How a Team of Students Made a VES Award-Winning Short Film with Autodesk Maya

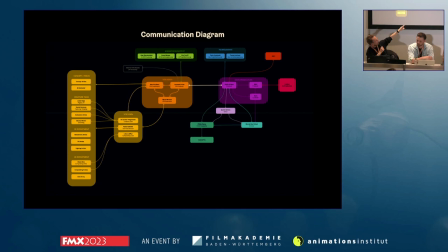(8:59)
And for example, these lines are not who you are only allowed to talk to, but everyone who's on the line. If you, let's say Murat, our director, wants to talk to Till, the creature lead, they can speak with each other,
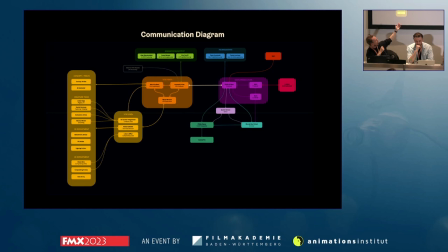(9:15)
but then they need to inform also Marlin, our main producer, and Max, Mario, and I, so that we all know what's going on and we can adapt to what is been decided. And it actually worked quite well. So we sent this out to everyone in main production.
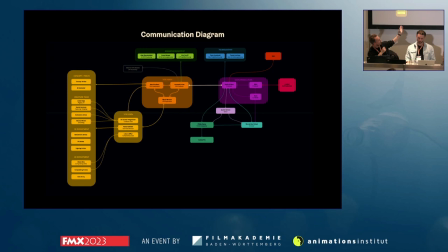(9:33)
Everyone on this diagram got it. And in the end, it worked out quite well that everyone was kept in the loop.
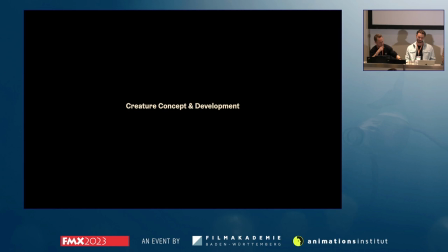(9:44)
Yeah. So, does it work? I will talk about the creature part. Okay, nice. No.
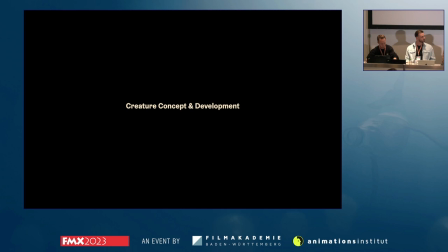(9:56)
We started the creature concept phase back in 2019, simultaneously with the story development. So it was kind of a ping pong between Murat, our director, and us creating this kind of creature.
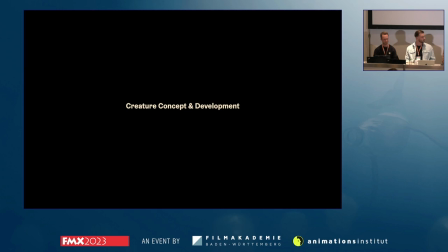(10:12)
And the first thing we did, or I did in this case, if this one works.
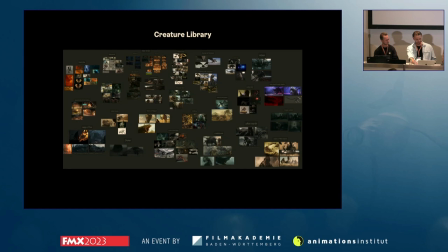(10:20)
Okay. Thank you very much. Creating a creature library, so getting most of the creatures that went on the big screen together to get an additional idea, what is there, what got successful, and so on.
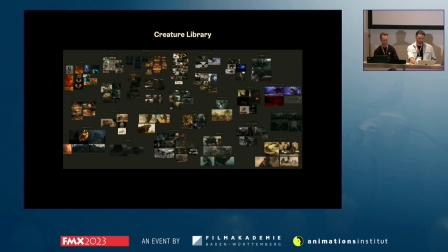(10:36)
So we had a lot of Star Wars, Godzilla, Love, Death, and Robots, for example.
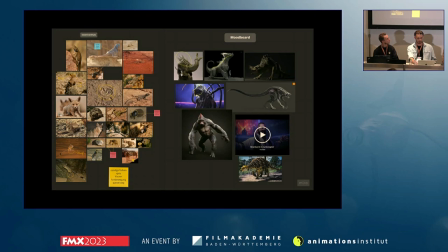(10:42)
So this was pretty helpful. On the next slide, you can see our first mood boards here on the left. We have some animals from the desert, because we already knew, okay, our story will be
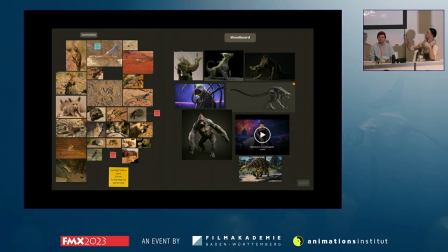(11:00)
playing in a desert environment, so we were searching for some animals that are living there, and on the right you can see some fictional creatures we particularly liked.
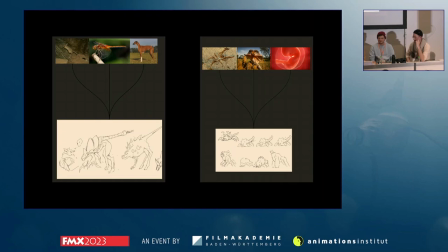(11:12)
And the first thing what we did then, I worked together with Ihab Al-Azam, who did the concept, and we started with some rough sketches, and to get iterations and then a lot of outcome, we just took three different animals, put them together,
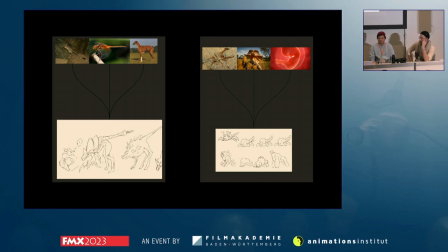(11:32)
and Ihab was doing some rough sketches on top and just combining these animals, and that was leading to a pretty quick
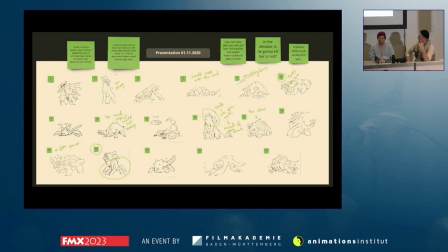(11:42)
outcome, and we could go with Murat, and we could talk about it and say, okay, this one works good, this not, and so on.
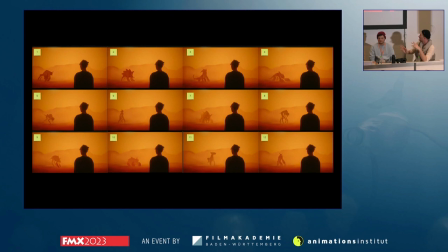(11:51)
And then we also went into some more silhouette working, and here you can see that we have different shapes. Okay, what is working? In the beginning of the story, we had a lot of dust in there, so shapes were very important.
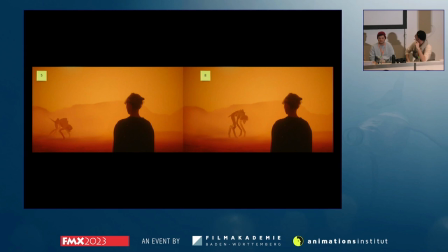(12:06)
But then we decided for the 5 and the 8 here, so it's more of an alien looking shape, and from this silhouettes we continue to work on
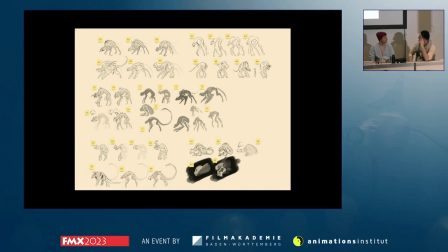(12:18)
more kind of sketches where you can see here with heads and tails and so on, based on these silhouettes.
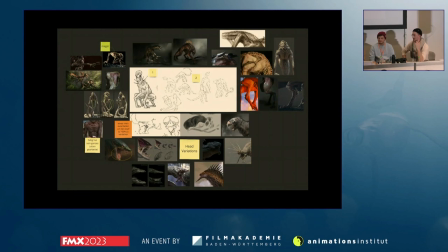(12:28)
So, and we were like happy without the lower ones, like for example the 7.3, and wanted to go further with this. So the next step was to get an idea, what do we want for the skin, for example.
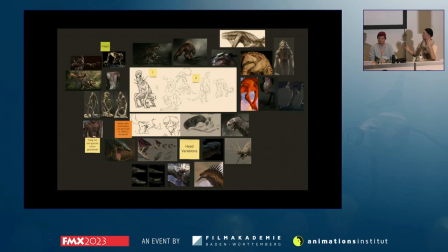(12:43)
So we did more of a scaly way, because of course a lot of lizards living in the desert as well, and I'm also a big dinosaur fan, so that was also a reason I wanted to do some scales in CG.